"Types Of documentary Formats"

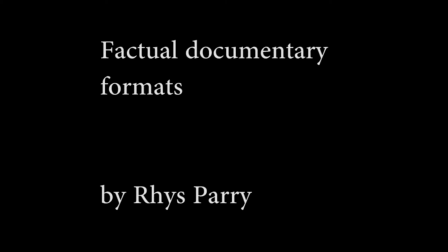There are a total of 6 documentary formats within documentary filmmaking today. I'll take you through the 6 types of formats with examples. I do not own any footage used within this video, and all dedication goes to the talented filmmakers,
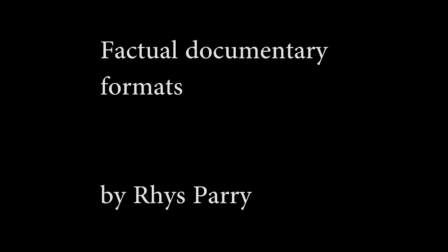and the links to their videos are posted in the description below.
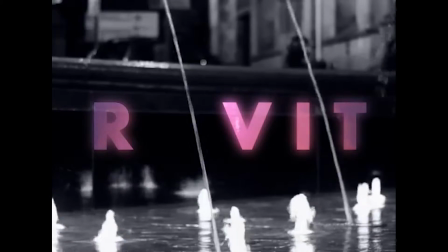Poetic documentaries first appeared in the 1920s and was a completely
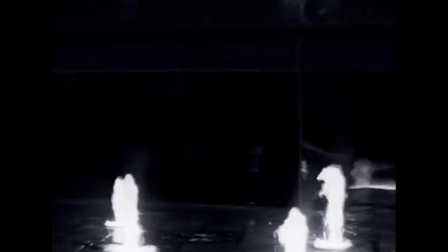different take on the traditional codes and conventions of documentary filmmaking, for example,
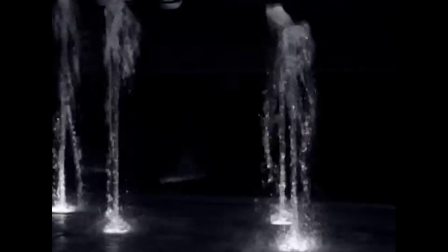narrators and presenters. But instead,
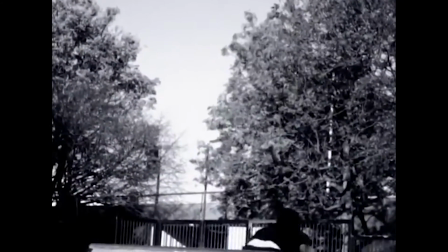the filmmakers of the format use cutaways of the environment or people along with clips of nature to tell a specific story.
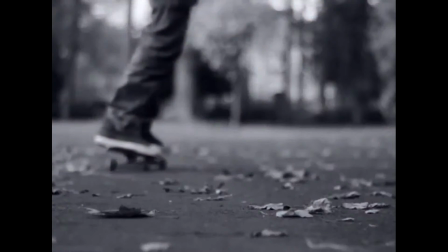As an example, the documentary Gravity by Eduardo Avento, which is currently playing on the screen,
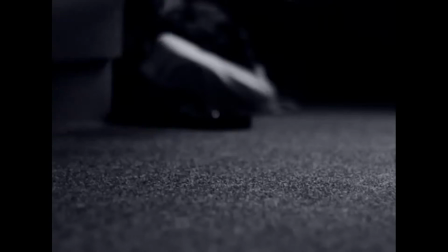uses the poetic codes conventions that are often found within this form of documentary,
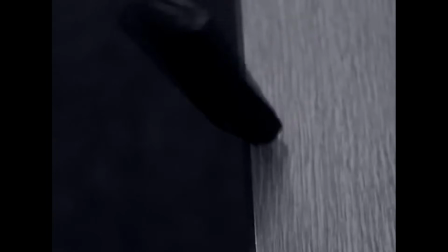such as the lack of a presenter and only uses clips of everyday things to create the story within
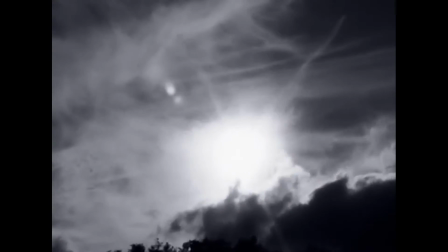this factual documentary as we follow gravity itself through this factual piece.
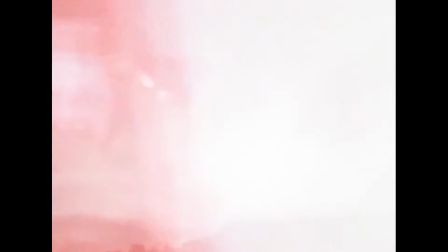A common piano track is used throughout the
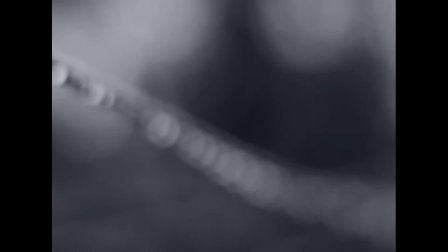documentary to create a common outlook on what gravity is capable of.
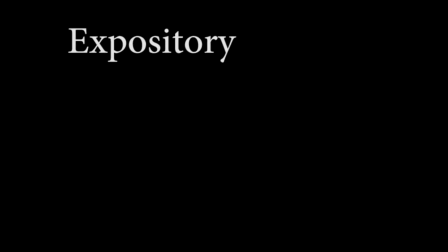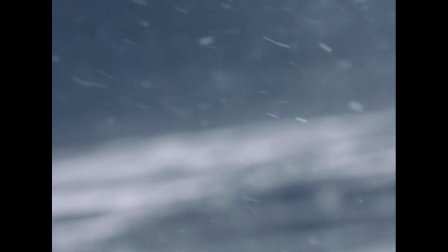This type of documentary often uses direct contact between the narrator and the audience to allow the
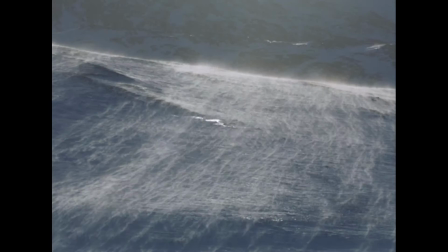information to be understood by the audience. Expository documentaries are created to expose the subject matters that are used within the documentary.
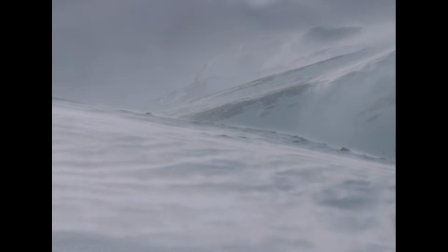Other codes and conventions within expository filmmaking are often the use of
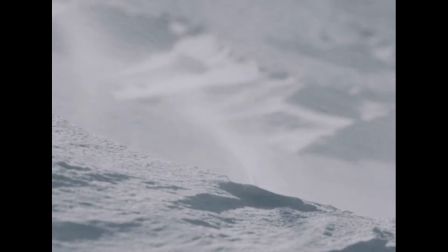authoritative commentary throughout the documentary and also expose.
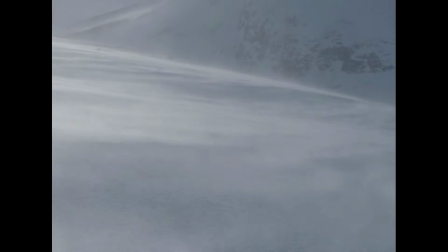Also, an expository documentary often puts across a strong
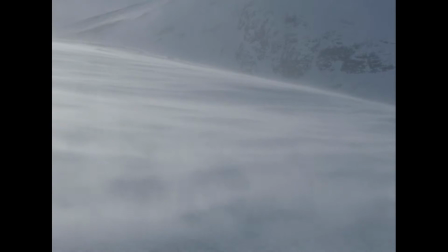argument or point of view for or against the subject matter
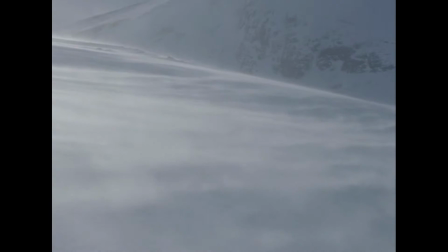within the documentary piece.
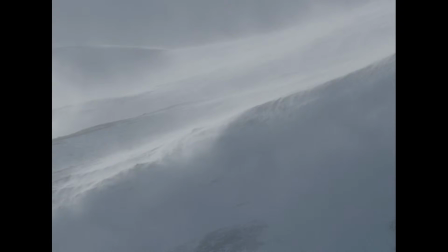These films often use rhetoric means throughout the documentary to convince the audience to feel a certain way about the subject matter.
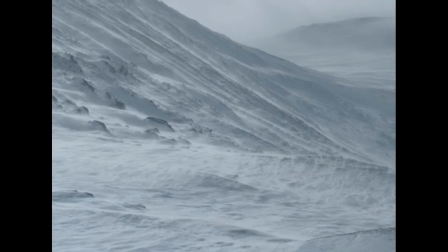My example of expository documentary is In Between from Rolf Steenman.
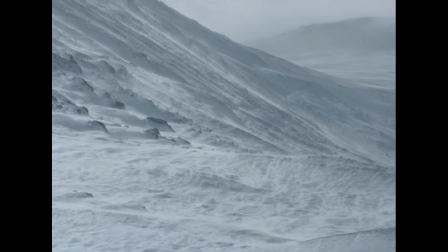This documentary follows the story of the last animal that has survived the ice age and its almost inevitable extinction
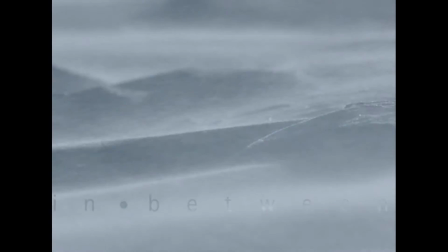because of global warming. In this documentary, they follow codes and conventions, such as the use of voiceover,
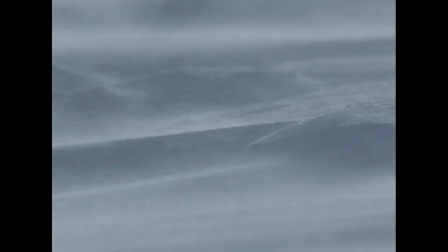the way the information is laid out to make the audience feel sorry for the poor animals.
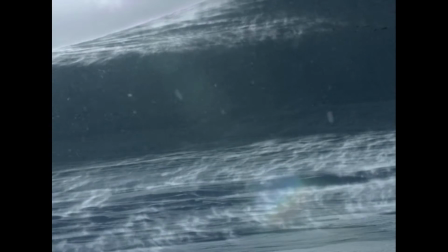This is also achieved by the use of rhetoric methods along with the use of direct contact to us, the audience.
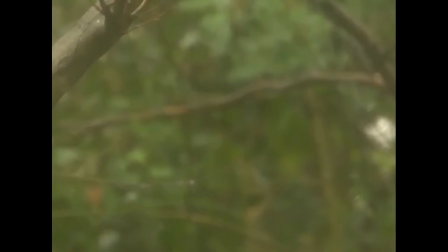A documentary or TV show that follows the observational format often follows a subject or person throughout their day-to-day lives.
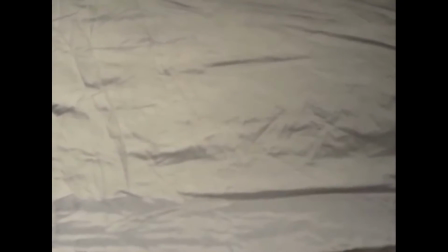Observational documentaries observe what happens within their lives,
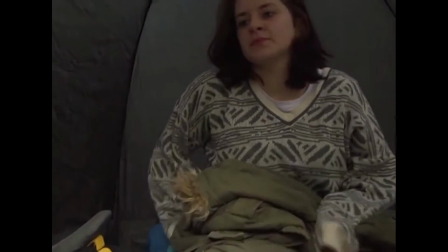and often the observational documentaries
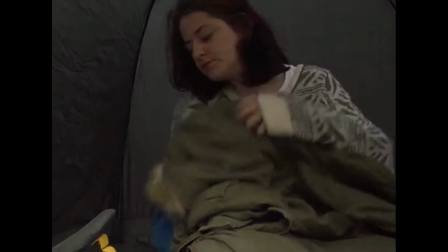use as little intervention as possible because the filmmakers often want
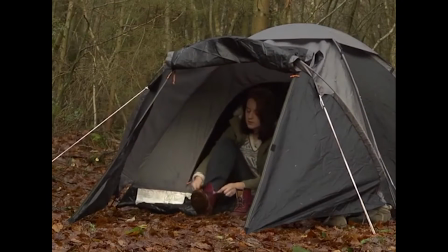to document the realism within the subject matters they have chosen.
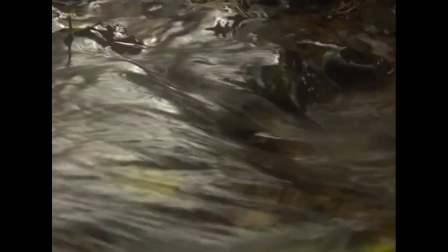An example of this format is Ashtray, an observational documentary by Green Nova Productions.